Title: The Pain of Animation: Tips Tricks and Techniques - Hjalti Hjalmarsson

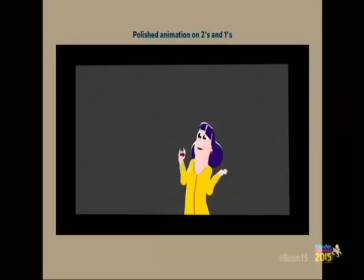(11:13)
So you would think that if you just take this thing and you allow the computer to just do its own thing and Fill in the blanks to make it all 24 frames per second that it wouldn't be an issue,
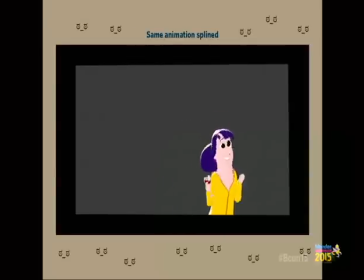(11:25)
but it is an issue it looks Weird and it has these weird moments and wacky.
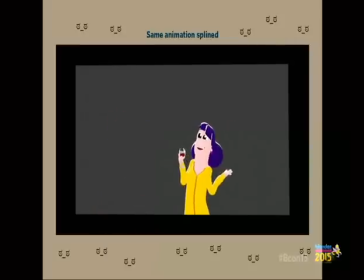(11:33)
I don't know what the hell is going on So yeah, I'm I'm just not happy with it. The point of this is that I have never animated in high frame rates, meaning 48 frames per second. If I were to extrapolate this logic,
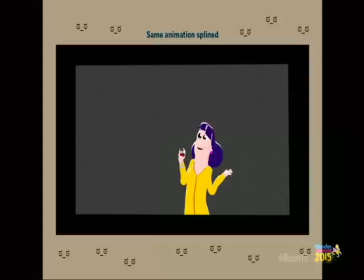(11:53)
it would mean that saying that, hey, you have animated this thing on 24 frames per second, higher frame rate is always better, right? It's a variable that everybody loves, let's crank it up.
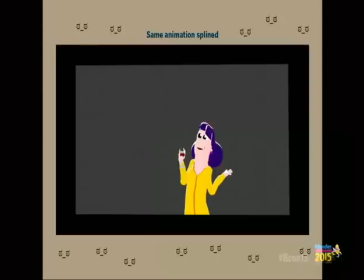(12:07)
Well, if you didn't design the thing to work within that frame rate, then you may have just shot yourself slightly in the leg.
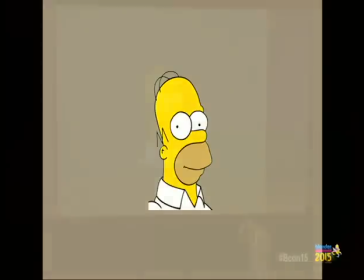(12:14)
Because let's say, and this is in my own mind, this is how I kind of interpret it.
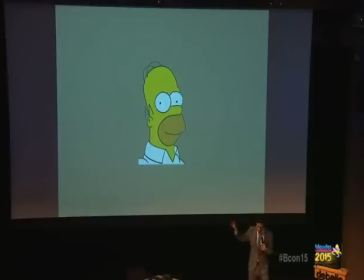(12:19)
Let's say you have this abstraction of something real. And it works, and you've worked with it, you've sculpted it, and you've thought about a lot of things. Because you're tailoring this thing to the viewer. And it's appealing.
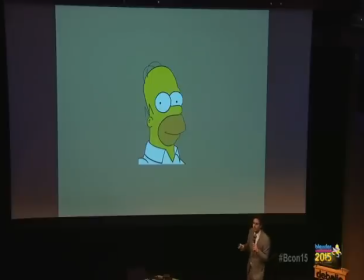(12:34)
And it seems to work. but then somebody comes in like, hey, people like details. Why don't you just add more details? Because more is better. Well, it becomes weird and creepy, and it's not the thing that I wanted to show you.
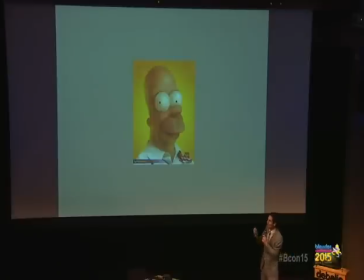(12:51)
It becomes a different experience.
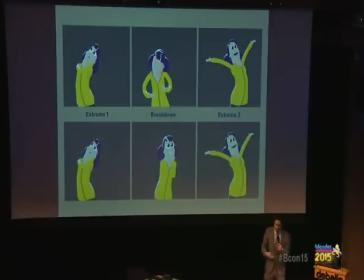(12:59)
So to show kind of the variety of animation, to show that, hey, when you have a simple shot like that, it's only two poses, it's only a few frames, I mean, there's nothing crazy going on.
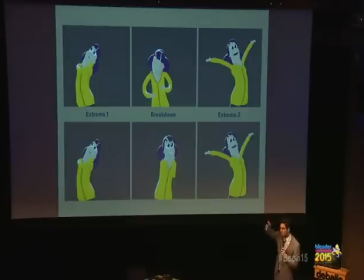(13:13)
But even within that, and even within having most of those variables exactly the same, let's say, and I did this, I came in the next day and I decided, hey, wouldn't it be interesting if I just did everything I did completely from scratch,
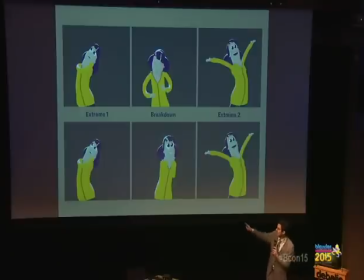(13:33)
again, but this time I start off with a different breakdown. I make a pose that's different, the one that favors the second one,
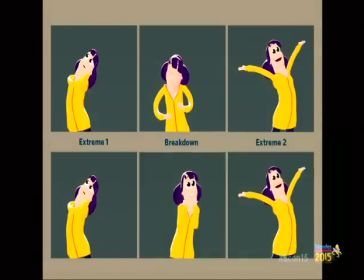(13:43)
a one that has the hand slightly different, has a slightly different feel to it.
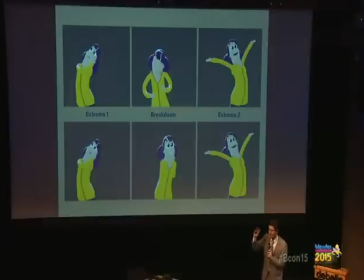(13:48)
So now you have to remember this is me having almost all the variables exactly the same. So it's the same character, same style of animation, same timing, same two poses in beginning and end. So you know you would think okay it's just going to look exactly the same. Well not necessarily.
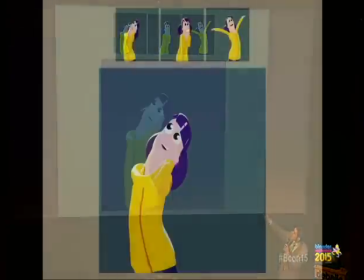(14:06)
So here's what I did. So here's the kind of the other breakdown I did for version 2.
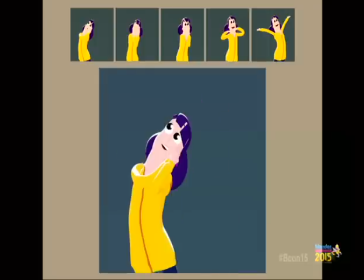(14:12)
And then I did more breakdowns. And you can see it feels a little bit different.
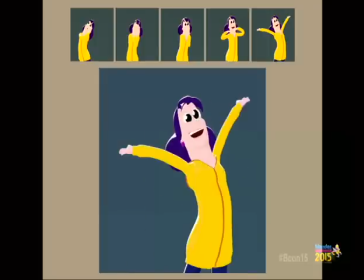(14:18)
It doesn't have exactly the same intensity.
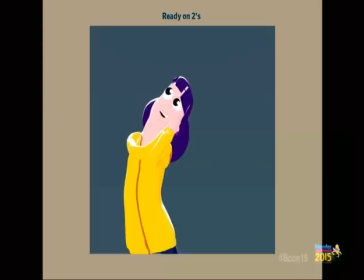(14:23)
And then here it is on 2's. And then of course we want to give the computer a fair shot, but it's horrible.
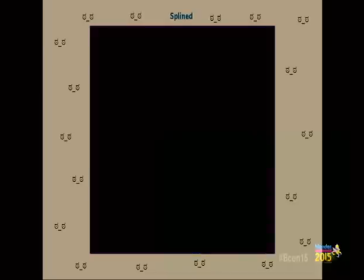(14:32)
It's disgusting. So let's just move on. Okay, so this is the one I did on once.
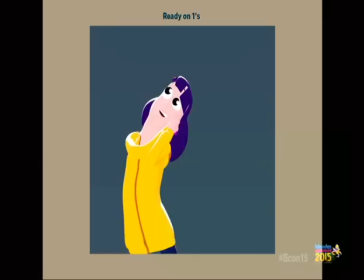(14:38)
And it feels different. There's a slightly different intensity to the character. There's poppiness, but there's less. And there's, yeah, a lot of things are moving in different arcs and different timing and different spacing.
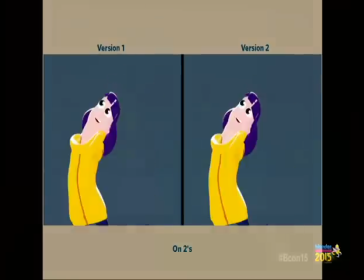(14:55)
So version one and version two, and this is practically on 12 frames per second, and 24 frames per second.
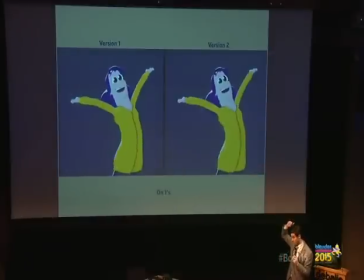(15:03)
You can see the difference. And this is with almost all the variables there are exactly the same. But just because I started off slightly differently with the breakdown post.
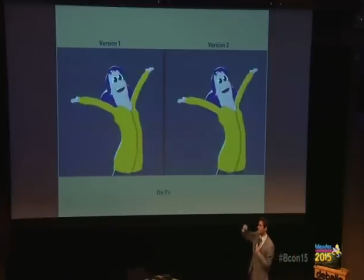(15:17)
So you can imagine if I handed this to another animator that had almost all the same variables, it's going to come up with something different. or if I just woke up weird that one day,
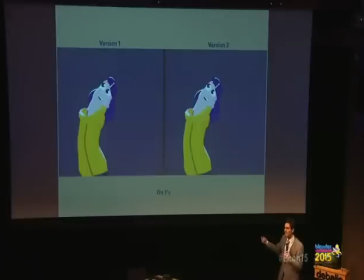(15:30)
it would end up differently. So there's it's just to illustrate how much variety there is in animation.
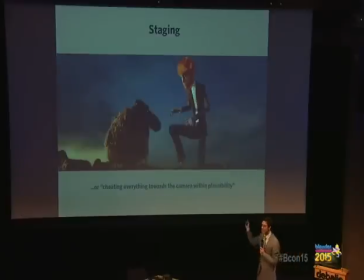(15:36)
So cheating stuff, cheating stuff.
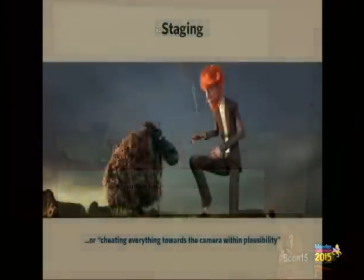(15:38)
This is, this is, this here is all about cell phones going off, all awkward, and cheating stuff towards the camera.
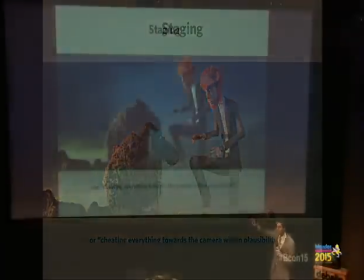(15:46)
So you have this moment between Victor, the weird ginger guy, and Frank the sheep.
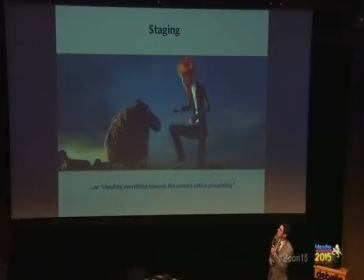(15:52)
And it's, it's kind of this nice little moment where he goes down into the, Jesus, what's, goes, goes, goes down on his knee and tries to kind of, we try to, try to kind of level off the,
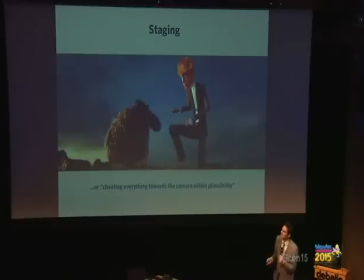(16:07)
the eye line so he comes a little bit closer. This is what it looks like, by the way, in the final render.
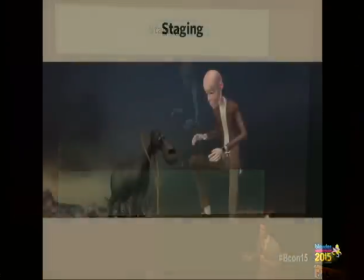(16:14)
This is what it looks like in Blender, of course, and this is what it looks like when I'm animating it.
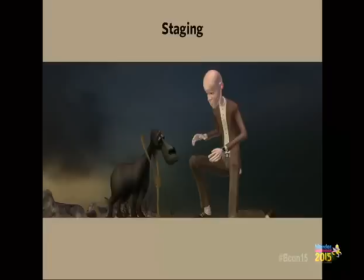(16:20)
You know, you want to you want to have it be with a good frame rate and stuff so you don't want to be slowed down by some fur and stuff every now and then you fact check yeah stuff is you know going on the fur it's not weird but mostly you're animating it
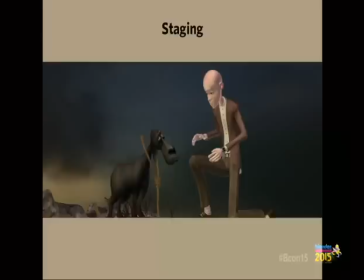(16:34)
like this but let's say you change the camera let's say you change the viewpoint
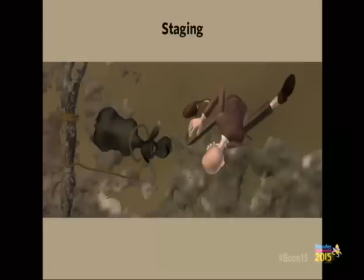(16:41)
let's say you look at it from above well they're not facing each other.
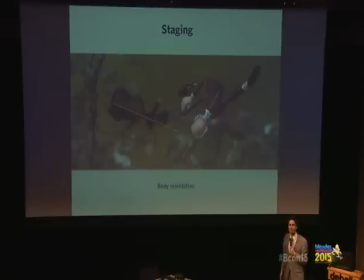(16:49)
I just lied to you. I just shattered your illusion. And they're not even looking at each other.
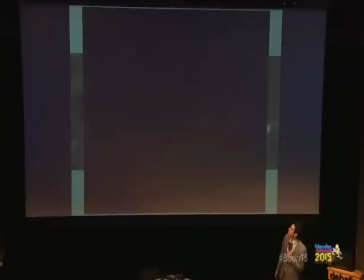(16:56)
So, you have this thing going on.
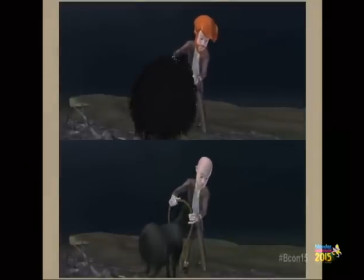(17:02)
This is from a different angle. And he's not even looking at him. He's going to the side. Things are popping. This was only meant for the camera. In any other angle, it's gonna look weird.
Excellent tumble performance in one.
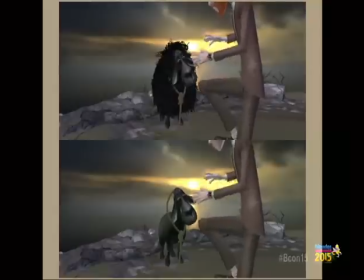(17:20)
And you can see it from the other angle.
Ah, you will not regret this.
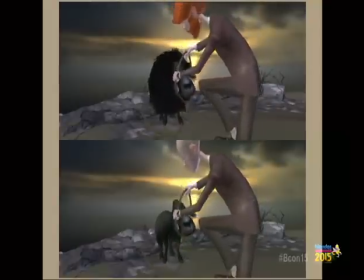(17:25)
Also, extremely weird and it looks like bad animation from any other angle than the camera.
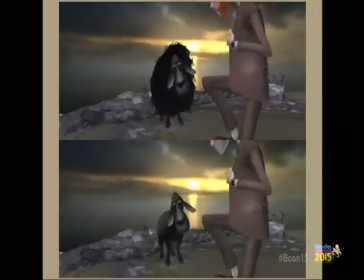(17:32) All you've been missing. Yeah, this is the best product we have in store.
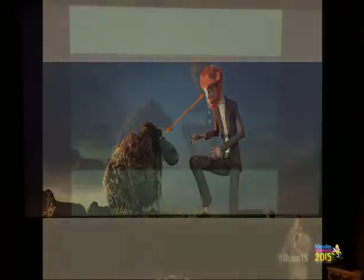(17:40)
We're not even looking at what they should be looking at. But we go back to the camera. That's what we see.
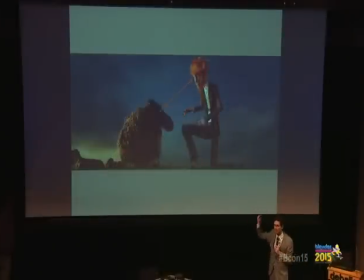(17:46)
So this is kind of a common thing, because you're constantly cheating things. You're crafting things for the viewer. And the viewer is the camera, of course. And we see this.
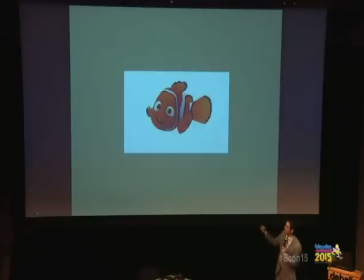(17:58)
There's like a lot of different examples. We see this with other characters where you have the eyes in an appealing way, and they look good, and they're nice. But then there's a problem, because they got to make toys. They got to make statues.
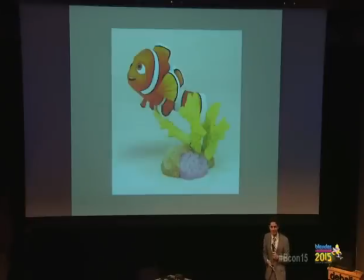(18:13)
Statues work from one angle, but then you got to look at it from another angle, and it looks weird.
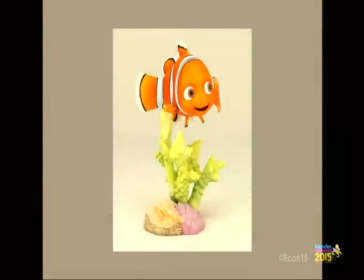(18:20)
It's wonky. And it's a known phenomenon that you got to, like the toy makers, they got to make the toys that were for a cartoony character only meant for one angle, and they're like, I don't know what to do.
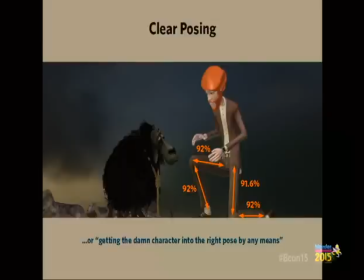(18:33)
But yeah, so cheating more, cheating more. Tall guy, slender guy. extremely long legs, extremely long legs. So I ended up, by the way, first of all, I wanted him to come even further down.
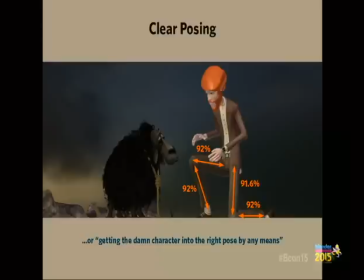(18:48)
And I was trying to cheat it and cheat it and cheat it. I went down to like 80%. I scaled down his legs to 80%. And the animators, the other animators were like, there's something wrong with the guy. I was like, oh shit. And I took it back up to like 92%. This is what it looks like with 100%.
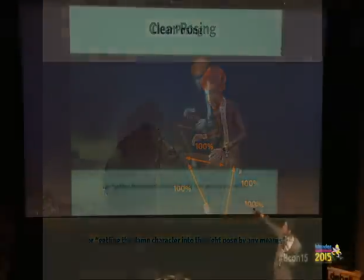(19:07)
It's insane. So you can see the stark difference of me cheating it also.
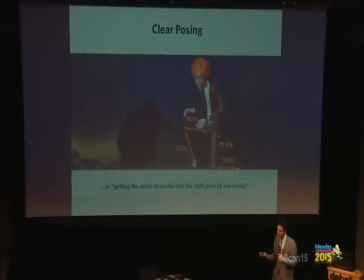(19:13)
So like the knee is kind of angled weirdly also. But it's for the camera. So as long as the camera is fine, it's fine. It's fine. It's all good. Silhouette, super important. If you have a character that is holding an object maybe.